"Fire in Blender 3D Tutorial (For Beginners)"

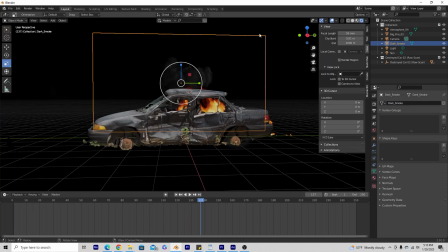Basically, when you're using these images as planes, everything that's outside of the box will get cut off. So make sure you scale it according to your camera. So in my case, my camera is set to here.
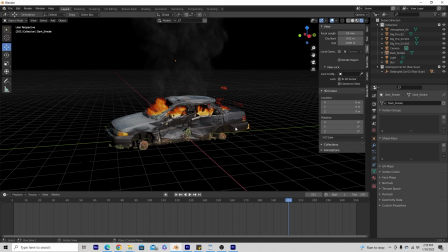All right, so now that we have our elements set and in place where we want them, we kind of want to duplicate the lighting that this fire would create. This is very important to make it a little more realistic so it doesn't just look like you threw fire inside of a car.
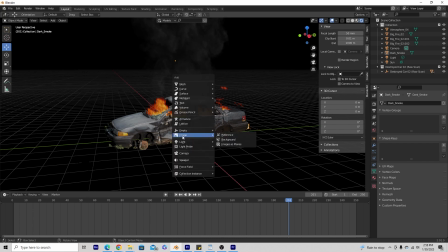So we're gonna go ahead and hit Shift A, go to light, and I'm gonna go ahead and use a point light here. And let's just put it over here for now. Great.
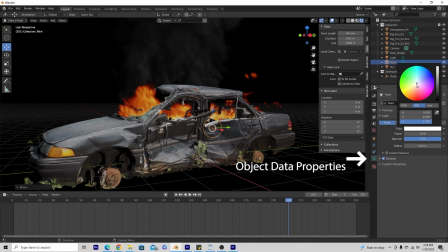And all we want to do is change the color to recreate color of the fire a little bit. And I'll go ahead and go with a little bit of orange. And then go ahead and just set a keyframe on your power right here by hitting the little dot on the right side.
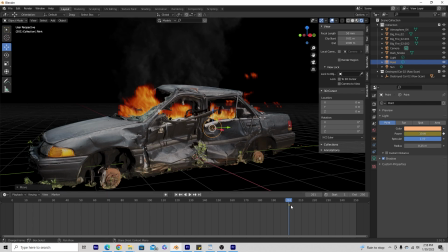Boom, we set a keyframe. You're gonna need that keyframe in order to do this next step. So right now we have this timeline. We're not gonna need this for now. I'm gonna go ahead and hit the little clock on the far left side and change this to a graph editor.
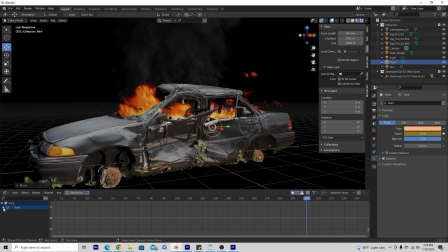And as long as we still have our light here selected, we can go to the drop-down box here under point light and then go all the way to the right. There's a little tiny arrow that sticks out here. Go ahead and click that and this little active F curve box will pop up.
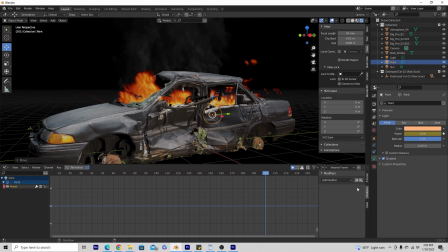We're gonna go ahead and hit modifiers, hit the drop-down, add modifier. We're gonna go to noise. And now we're gonna be creating noise for this power. So we're kind of duplicating a light flicker that fire would create.
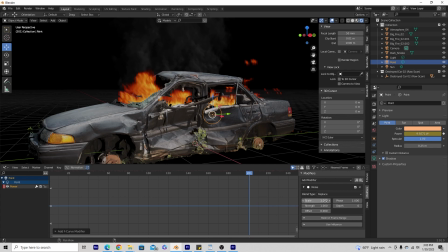So we're gonna go ahead and I'm just gonna scale this out real quick. We're gonna go to scale, drag it to the right, strength, drag it to the right. And if I go to my graph editor here, I can just zoom out just a little bit with my scroller on my mouse or however, and you can kind of see the waves of the power here,
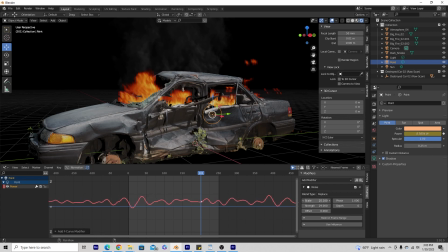how it's gonna adjust. So I will be bringing my scale back in and my strength up. So it kind of goes in and out. So underneath the blue line means the light is gonna turn off there. Above the line is how bright that the power is gonna be.
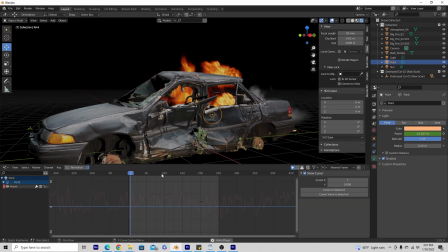So if I play this back, you can kind of see it a little bit right now.
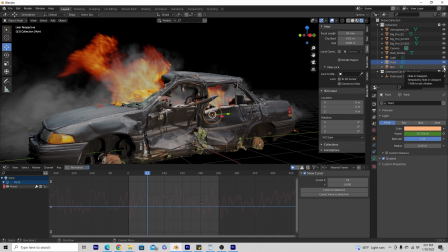What I'm gonna do is turn off my sun on the far right side so you can't see the sunlight, but you can mostly see my other lights.
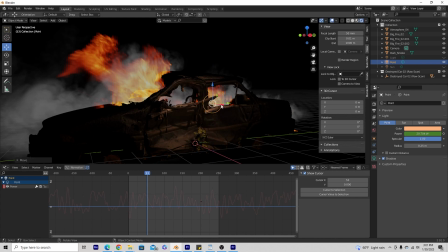Let's see here. So this is just the orange light that we just created. I'm gonna adjust it to different places.
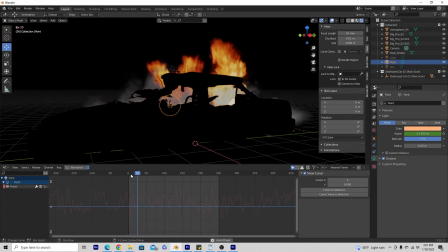Let's say I put it there, and I'm gonna go ahead and just hit play. So now you can kind of see this noise.
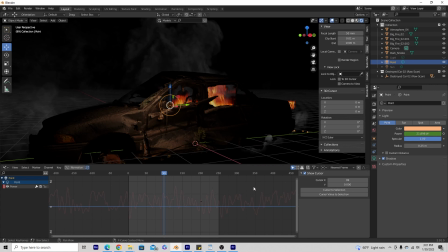If you want it to move much faster, we can go back to our noise modifier here, hit power, and let's say I want it to flicker more, so I'm gonna bring the scale inward, and then play this back.
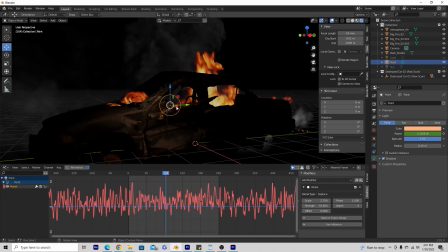And now it's a lot of just little flickers. So you have to play around with this until you get light that you enjoy.
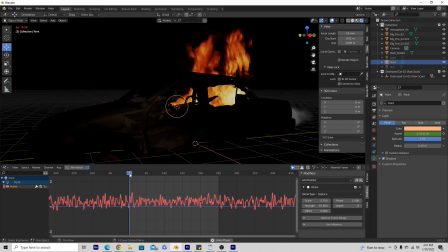I'm not going to go ahead and dip into all black here, so kind of helps with the fire.
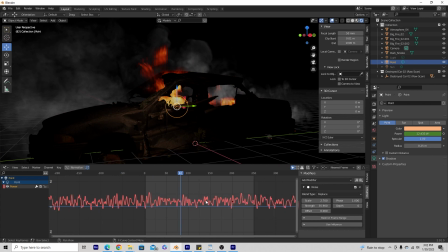If I wanted to raise this, I can right click on the line and hit insert keyframes. So now I can adjust this a little more manually. Maybe you want the fire to be a little bit brighter here and then lower there.
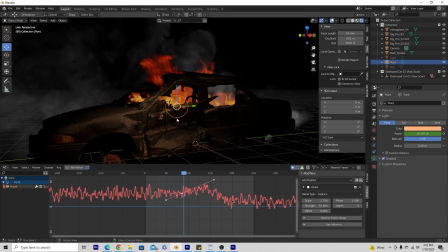So you can kind of see the flicker. And feel free to put your light anywhere you wish.
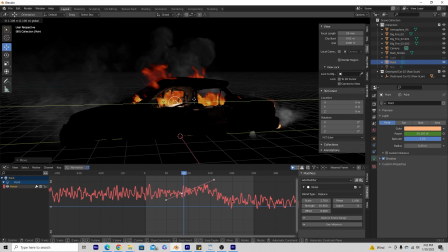I like to put it inside of the car too, so it gives a little bit of backlighting here. I mean, that's only one light. I can play around with a lot more. So if I click on my light and then copy and paste it, I can just move it over to another section here.
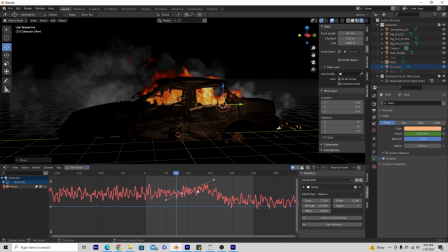So this one I'll probably put on the outside. And I don't want the light to do the same thing, so all I have to do is drag my offset over. It'll adjust the noise, and then that keyframe I made, I can just manually adjust this as well. So now we have some more light flicker there.